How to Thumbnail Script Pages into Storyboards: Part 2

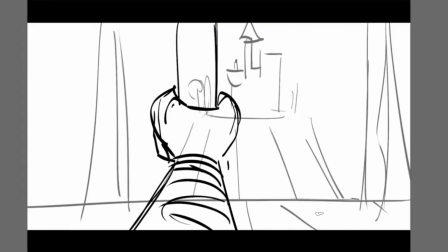I know my arrow is technically on my right hand, so it would be angled facing screen left, but I'm going to cheat this drawing just to make it for this demo and to make it work. I feel like I want the arrow to be kind of like here,
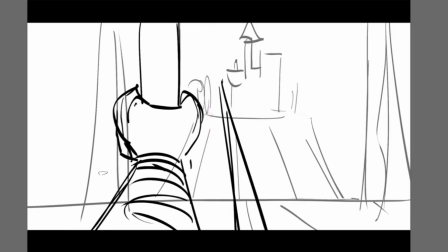which means I'm actually going to bring this arm out more over here and put the arm going that way. That'll actually work better. I think that actually works a little bit better. Yeah.
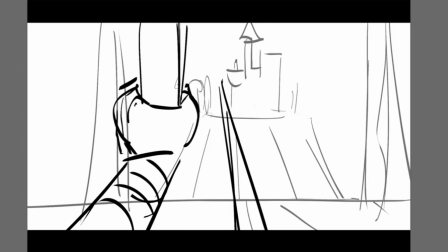So I'm going to do this and show a little bit more of the thumb here and the fingers like that.
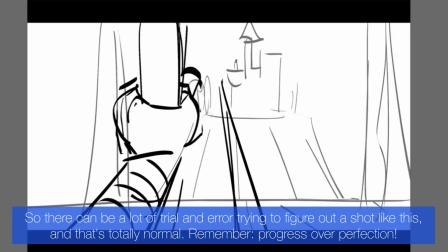And the arrow, hopefully now will be more lined up like that.
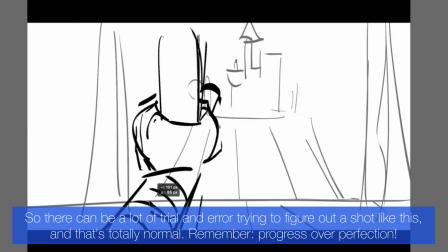So let's get this down like that.
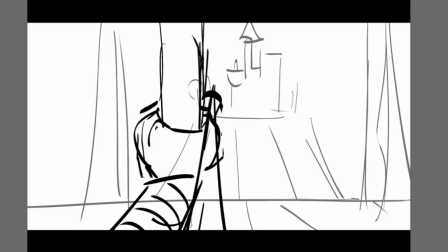And the arrow will be somewhere like this. Here's my tip. We've got something like that. And then we might even see maybe some of the string here.
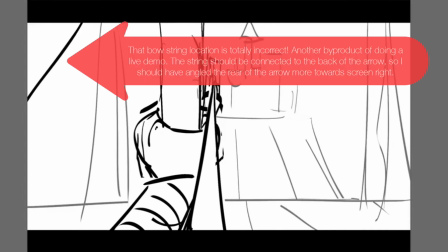Not really sure. But that's my shot right, everybody. Okay, you guys can see that? So now I have my guy taking aim in this shot.
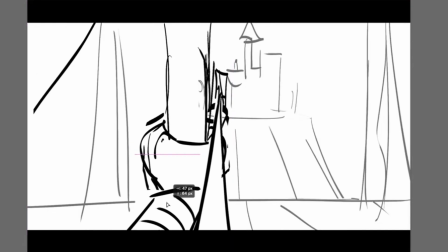I'll put that in one layer so I can move it around if I need to. And here's my guy lining his arrow up right here on my background character.
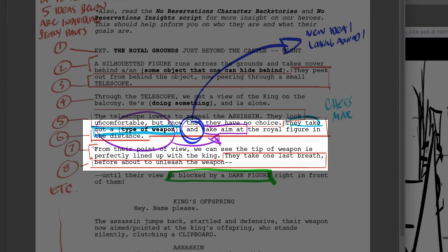And then what does the script say? They aim at the royal person in the background. From their view, we can see the tip of the weapon is perfectly lined up with the king. They take one last breath before they unleash their shot. So here's my shot right here in the foreground.
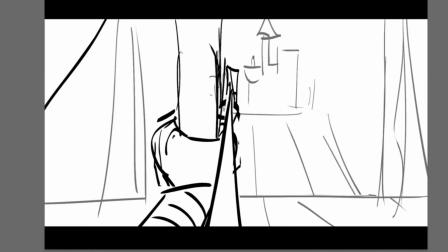I might want to make it more cinematic and first bring my attention to my subject matter, which is the king in the background, all right? So my king in the background is going to be on my background layer right here.
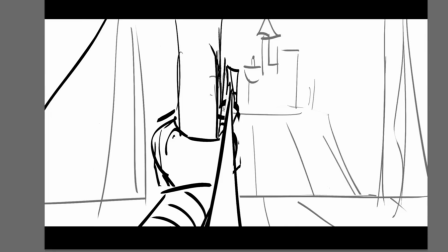That's my king, okay? That's where I want everybody to look. So if I want to make this foreground element feel more out of focus,
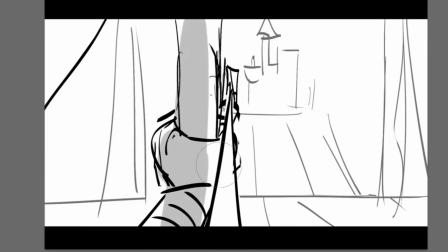I might just first put a little bit of tone on my foreground element to make it stand out as a better silhouette. And I'll take all the elements in that group, including the string. I'm going to just copy this whole group and I'm going to merge it by hitting Command E to make it one layer.
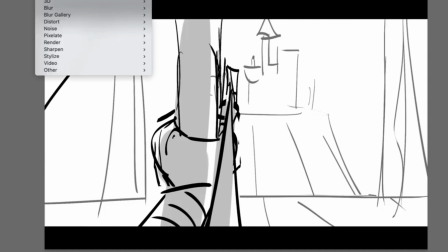And I'm going to put a filter on it.
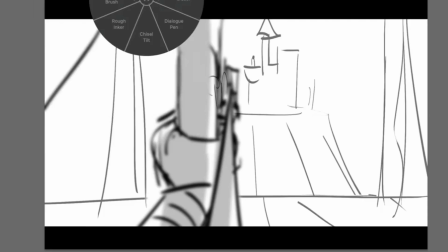I'm going to put a Gaussian blur, a heavy Gaussian blur like this. And what that does is it's telling the audience to look in the distance.
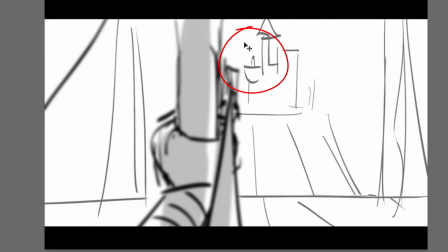First at the character out here. Look at this guy here. That's where I want the audience to look right now, at this guy.
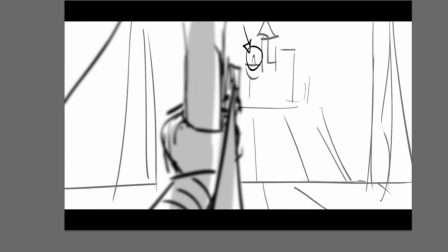Then to bring focus onto the weapon that's going to kill that guy, I'm choosing an order to go from that to making the weapon clear,
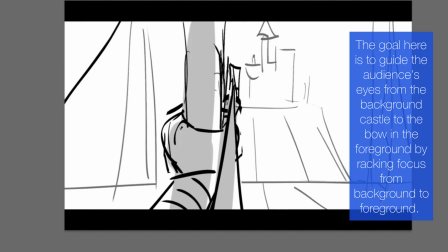and now I'll make the background blurry by merging the whole layers,
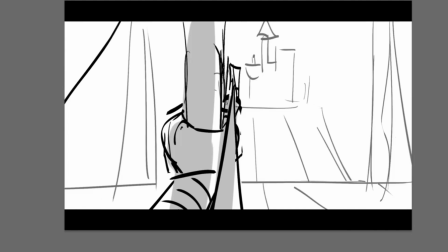and I'll hit Command F or Command Control F on my keyboard to make that all blurry. So now by going from the background to the foreground, I'm bringing focus to the weapon that will now take that guy's life. So that's the other part of the storytelling that I just fulfilled.
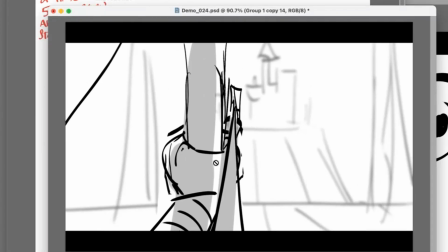And I'm choosing, again, this is a literal point of view shot that is helping me tell that piece of the storytelling.
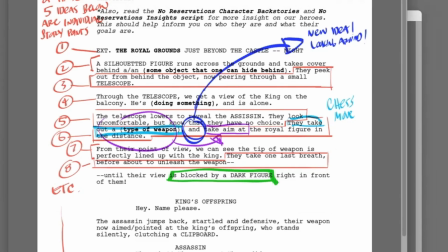So then the next story point that we have to hit is, and by the way, I know this is long and boring, but this is the process of boarding.
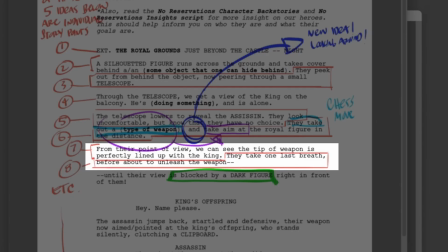The next thing is, they're lined up with the king. They take one last breath before they unleash the weapon.
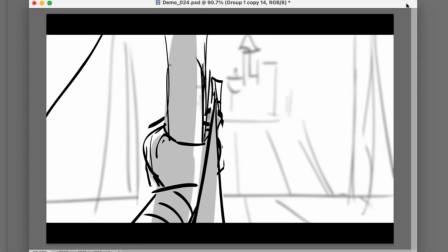So in other words, I've got to have the guy take one breath before he fires. I'm not going to add that in.
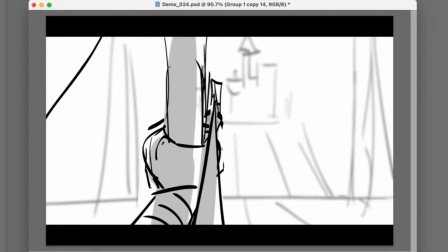Well, I probably should, just so you guys understand. So the question is, now that I've identified that next story point, which is my guy taking aim at the subject matter in the distance.
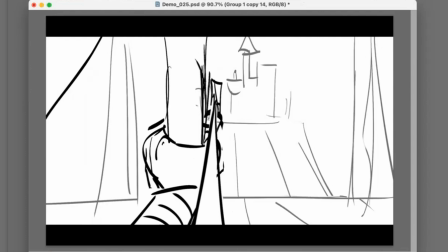So now that I know my next story point is that I have to show my guy taking a breath.
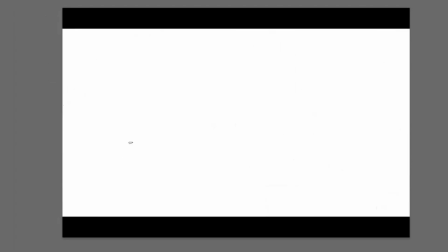Can I tell that story point in this shot? No way. There's no way I can do that. So I've got to cut to a new angle to show him taking a breath. But the question is, where do I put the camera to show the intensity on his face? To show that grit and determination. My feeling is I want to be in pretty close to my guy.
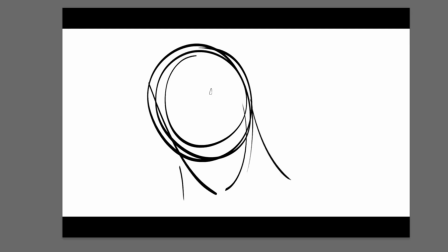I want to be in tight enough that I see his face, I see his eye, like this, looking, determined at the subject matter.